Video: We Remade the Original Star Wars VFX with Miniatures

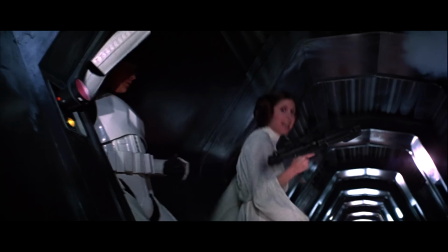arguing that Star Wars changed not just the world of visual effects, but film as a whole.
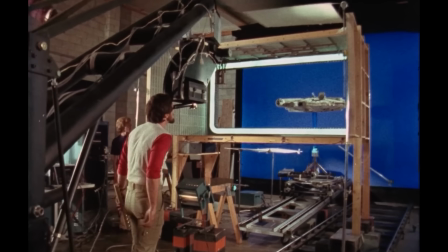And I know what you're thinking. Please don't dive into yet another detailed breakdown about how they did it.
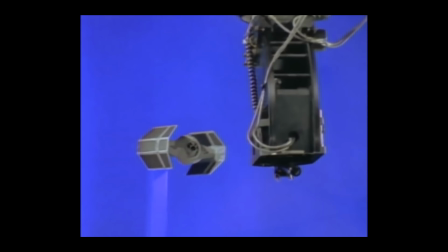And don't worry, we won't.
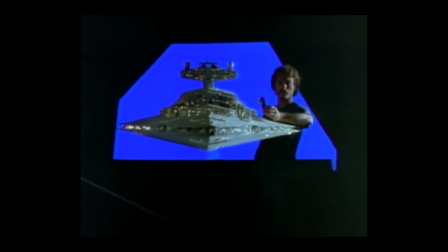There's a million videos talking about what went into creating the effects in Star Wars, including an amazing docuseries on Disney Plus called Light and Magic.
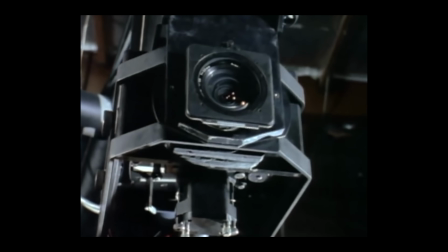So we'll put some of our favorites below for you to check out if you are one of the 2 people who haven't seen all that. What we are going to do today is take those original ideas they employed in the 70s when making those flying shots and try to replicate the heart of what it was,
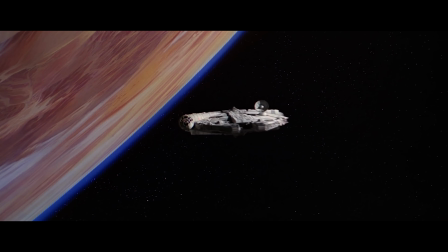and without a good enough model.
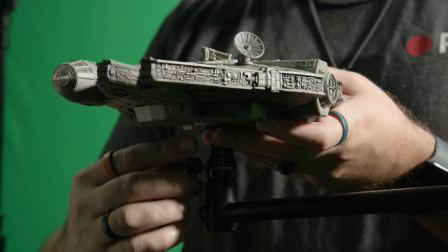This is the model that we used, a 7-inch toy that you get off Amazon for $23, which a quick and sloppy test showed us that it was a bit too rough. So we looked for something larger and more convincing and decided that was stupid. So I shifted gears and asked my friend Bill Duran over at Punish Props for some help.
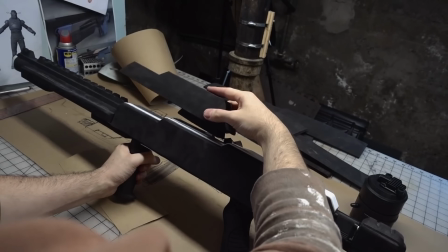Bill is a model maker that I have worked with on a bunch of my shorts like Proximity, Sentinel, and Sentry.
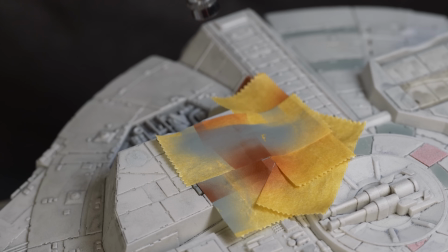So I sent my model over to him and he went about repainting it to give it a more pro weathered look and also corrected some glaring issues like the seams here.
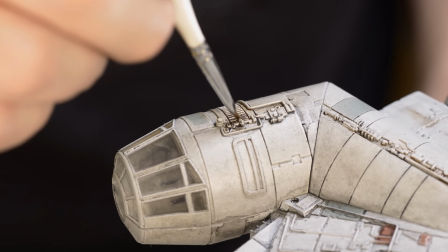All of that helped sell this cheap plastic toy model a lot more on camera.
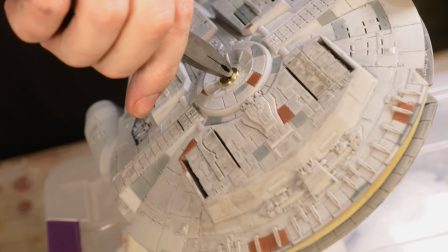And he did an amazing job, including adding this 1/4-20 connection here so that I could easily mount it. Bill also made a full video that he posted to his channel all about how he did this, so check that out in the links below.
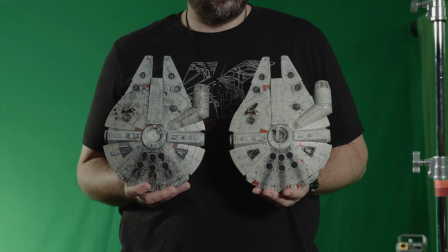But now with this much better version of the model in hand, we could set up our motion control and get started,
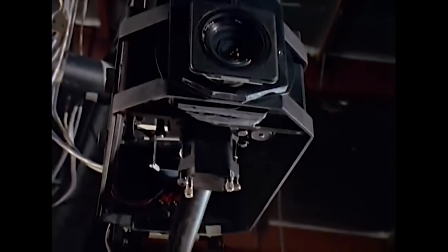since motion control is exactly how they did it back then on what was essentially an indie film. And speaking of indie film, stick around to the end. There is a relatively new company called Decentralized Pictures,
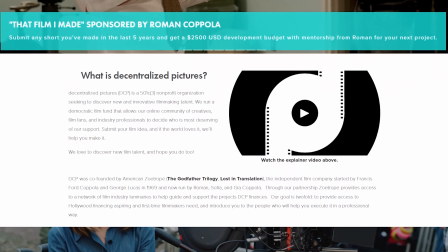which is a nonprofit founded by some amazing filmmakers with the aim of supporting independent film through financing awards, production services, and mentorship.
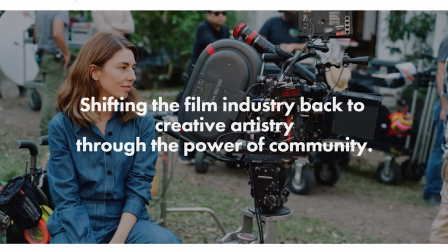They're not a sponsor. I don't get any benefit from promoting them.
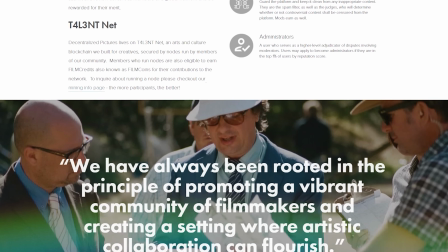It's just something that is truly great for independent filmmakers with great artists like Kevin Smith, Steven Soderbergh, and Roman Coppola all involved.
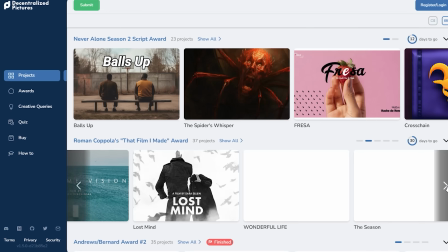I'll talk more about it at the end, but if you're feeling impatient, you can jump to the time markers below or the link in the notes.
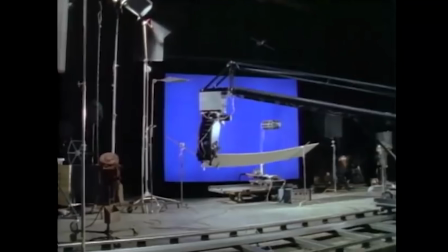One interesting bit of info from the original Star Wars film is how John Dykstra, who was considered the father of motion control, left the film industry for a bit before the actual film commenced.
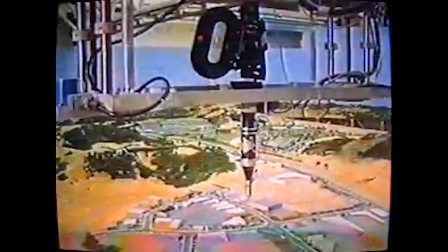While working for an institute that was looking to simulate traffic patterns using miniatures, John created a motion control system that became the foundation for what he would bring to Star Wars.
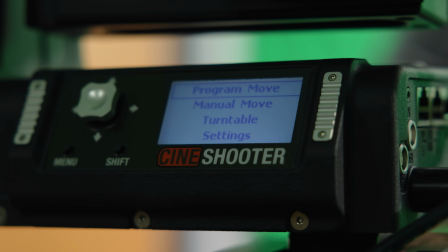And this is the motion control we are using, the Kessler Cineshooter, which we have attached to the Kessler shuttle dolly,
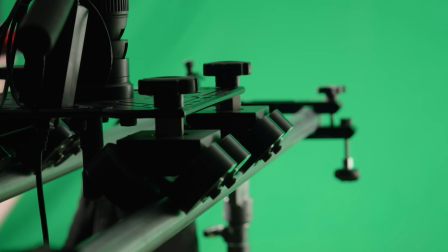so I'll be able to do very precise moves here and control the whole thing off my iPhone.
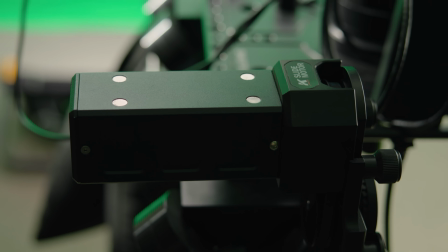We have a belt here that runs through the slide motor and pulls the whole system along the tracks, and up here is the actual Cineshooter, and it's crazy simple to get going.
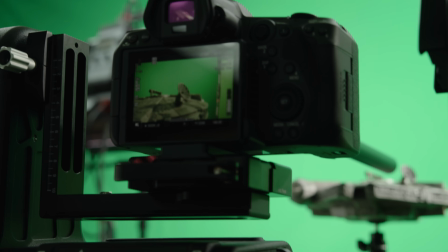You just connect to Wi-Fi, open the app, and off you go. Then right at the edge of our motion control system, I do have my model set up on a stand with our green screen behind that.
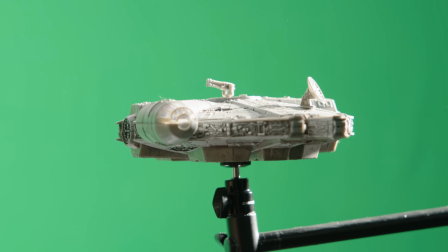For lighting, I have one hard source with no diffusion hitting our model, acting as the sun, then a bounce on the other side to bring up some detail in the shadows.
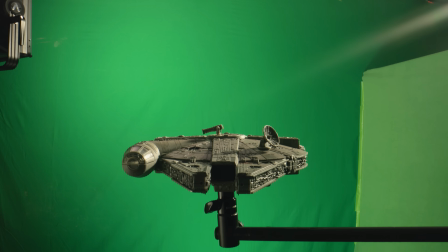Then finally, we discovered that we needed a little something extra for the tracking,
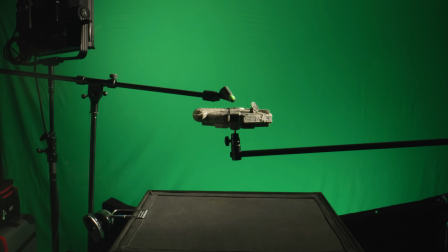so I tossed this mic stand at the end of the model with a piece of green tape, and that did the trick.
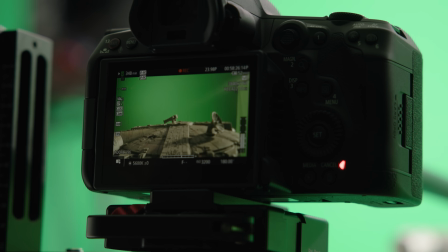So with all that set, I got my camera set up on the rig and popped on this probe lens I rented from Lens Pro to go.
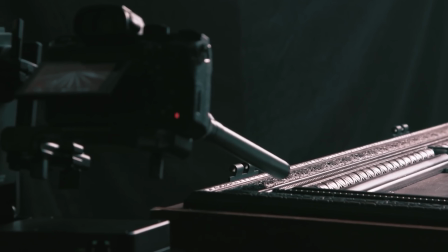A probe lens lets you get insanely close to objects like we've shown in another episode where I shot the door element for my short There Comes the Knocking, links below for that.
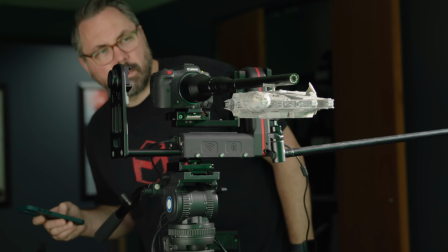But with this on, and thanks to the precision of the motion control, I can get insanely close to the model.
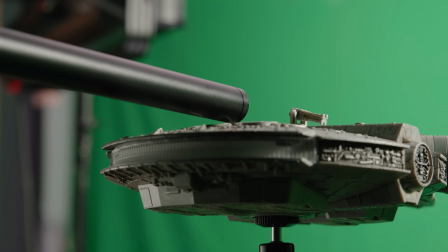At times, it was literally a hair's distance away, and that's going to help us with scale.
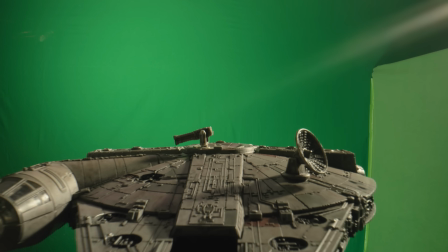The next important element for getting this shot was my frame rate. For this, I shifted down to 3 frames per second.
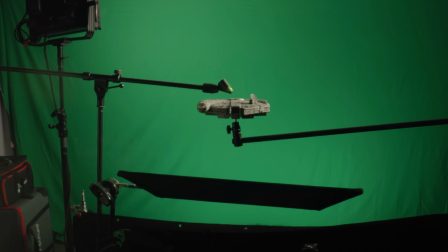When you record at 3 frames per second and play back at 24, you get much faster movement.
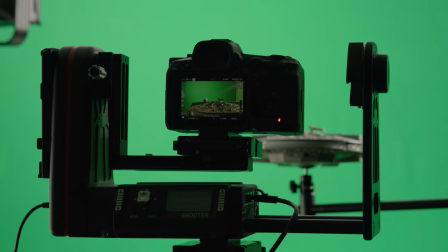And there's 2 perks to shooting the model like this.
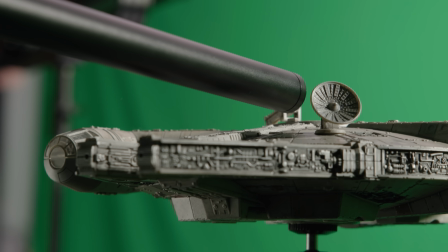First, I can set my motion control slider to move very slowly while recording 3 frames per second, and when it's played back, I get very smooth, fast motion that feels more accurate to the scale than if I were to shoot straight 24 frames per second.
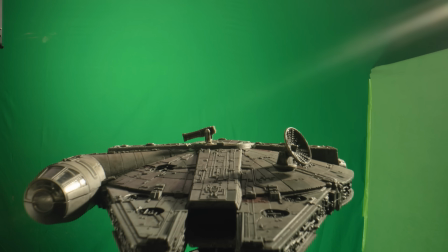The second and even more important element is the motion blur.